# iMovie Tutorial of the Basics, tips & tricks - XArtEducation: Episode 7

And if you like it, you can have it. It's where my voiceovers are. Same section.
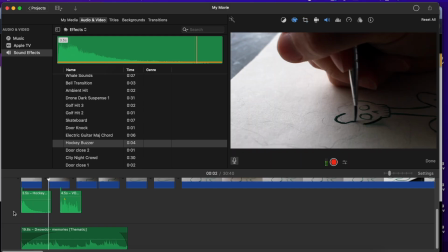993s
All right. There you go. If you want a hockey buzzer, you can have a hockey buzzer.
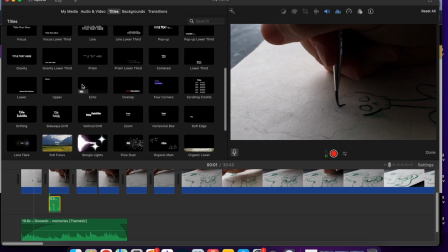1002s
Next, we have titles. So here, obviously you've seen like cheesy ones like these.
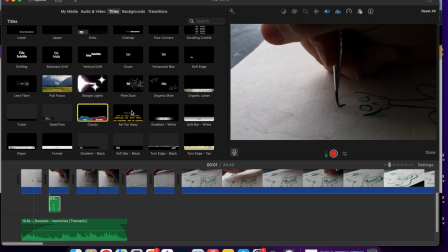1008s
It shows you a little preview. These are very old YouTube style.
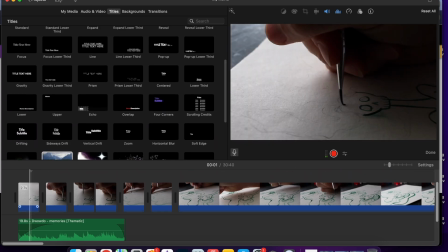1015s
For me, for my videos, I use the lower
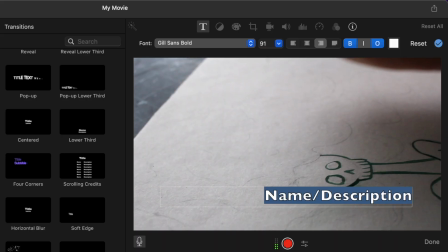1020s
one, and I like to write in lowercase on my videos.
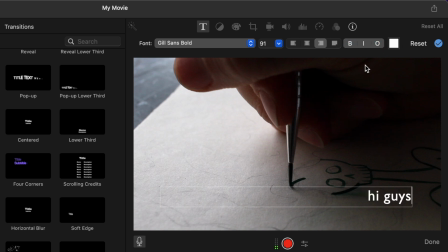1028s
And I take off the border and I take off whatever the O is, and you could change the color. I'm not really a fan of this, but gets the job done. You can change where you want your text to orient.
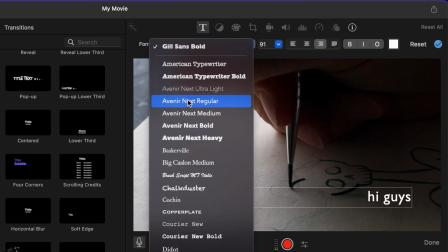1047s
I kind of like it in the bottom right corner, and I'm a Avenir Next Ultralight person.
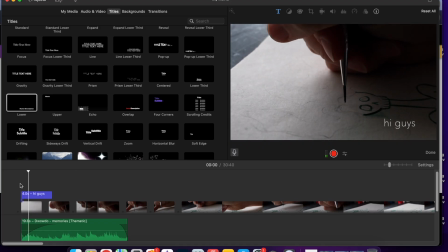1054s
But when I'm playing, it's right there.
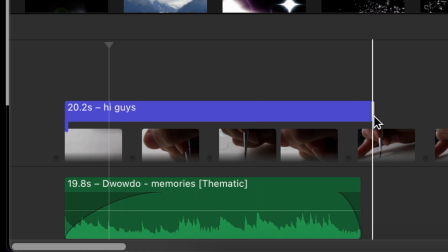1057s
You can make it stretch to all of these, or you can make it something quick, like maybe if you just quickly wanted to correct something.
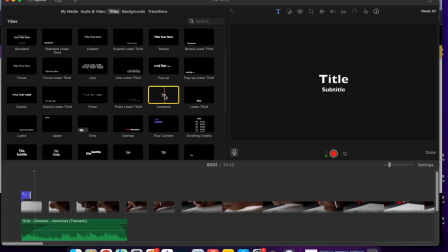1066s
Sometimes I'll also do a centered title if I have something to say.
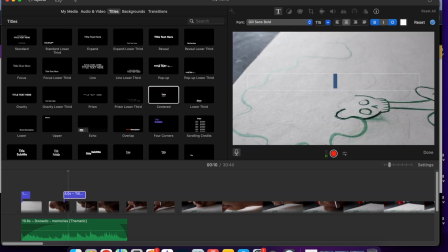1071s
I don't usually do the subtitle. I'll just do XArt. And maybe I'll keep it at 50. It depends on what I'm trying to get across.
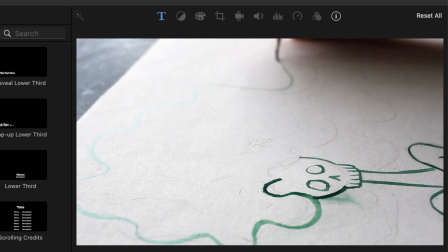1085s
And now it's right there.
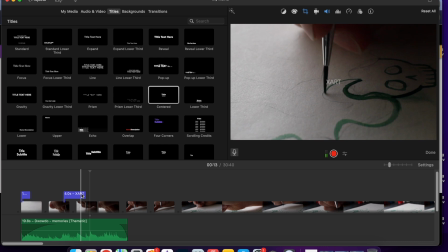1090s
I think it's just important to make sure that you actually have it stand out, like there's a bit of contrast compared to what is actually there.
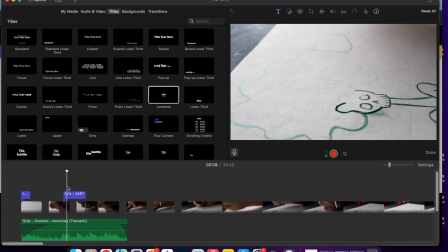1097s
Like the first clip, it's kind of hard to see, but the text is there.
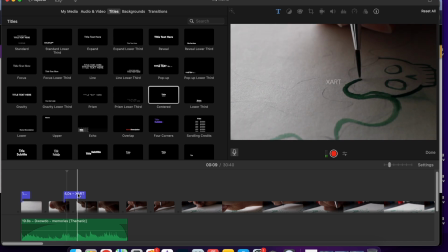1101s
Here, you could actually see it because of the darkness of the paper, from the shadows, as well as the paint.
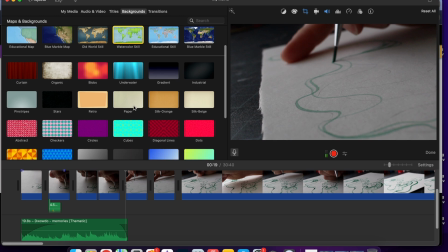1110s
Put your cursor over it to see what it does. I just use the black one as a little transition screen.
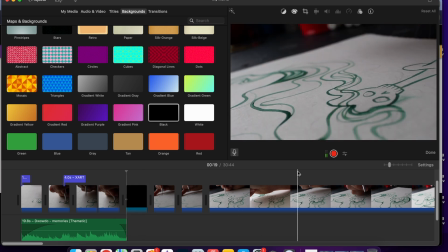1118s
Here I might do a voiceover.
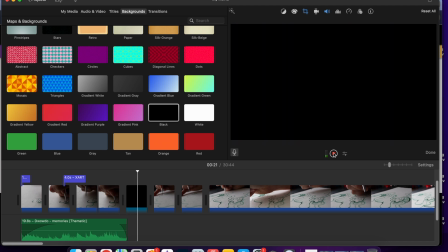1124s
And there you have it. That's my piece. Now let's get into blah, blah, blah.
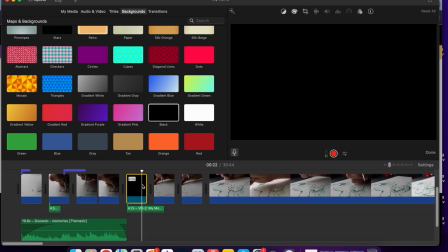1129s
So that's usually what I'll do.
And there you have it. That's my...
Or if I'm trying to show you what my final shots look like.
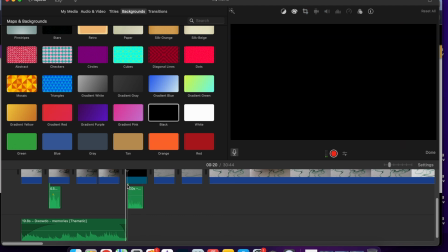1141s Now my piece is done. Let's take a look at those final shots.
And so here's my last clip.
Now my piece is done. Let's take a look at those final shots.
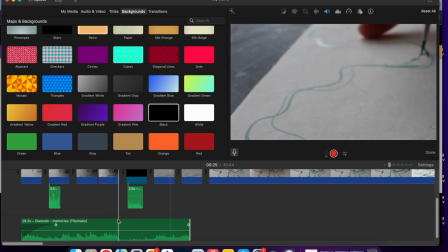1154s
And obviously I would have better images and probably sound underneath, but that's how I transition.
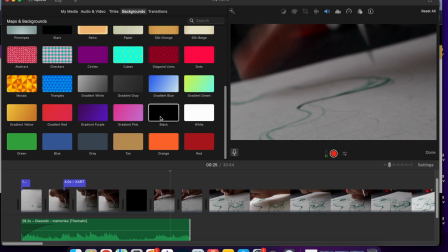1161s
You can choose any of these. I just think the black looks pretty classy. White's probably good too. I think as long as you choose like one solid color, like the orange, to me would be a little bit too much, but it depends what you're trying to make in your video. Like, I would not use the mosaic, but maybe you would. It depends on what you like and your video.
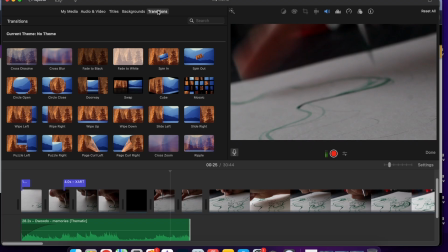1183s
We have transitions.
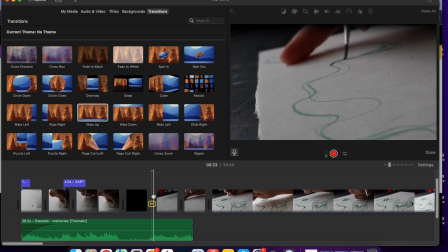1184s
I personally don't use them, but if you do want to use them, you could just drag it over, and we have black, and it slides into the next thing.
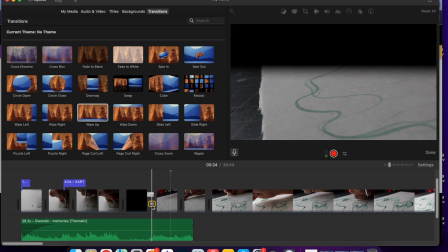1193s
It's very PowerPoint to me, or like Google Slides to me. so I don't do it.
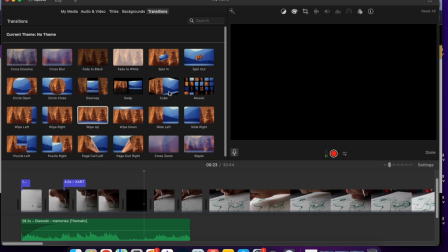1201s
The one that I might do is fade to black or fade to white. So
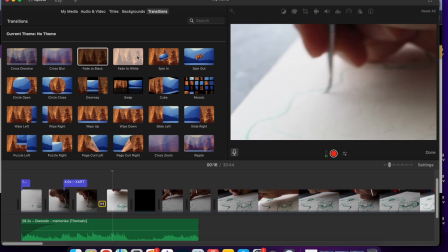1212s
I think it just looks pretty clean with my piece.
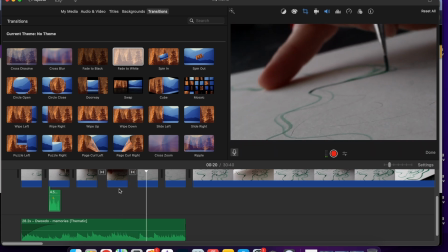1217s
So do the fade to white. You could also make it longer than it is.
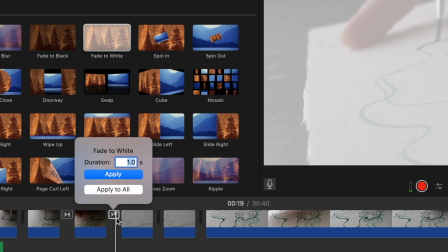1225s
So maybe I'll do 4 seconds. Okay, maybe I won't do 4 seconds. Maybe I'll do 3 seconds.
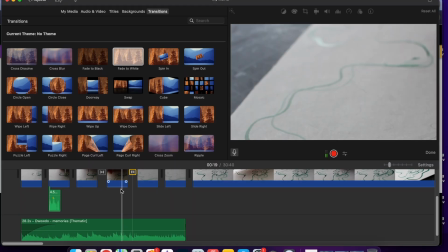1230s
Okay.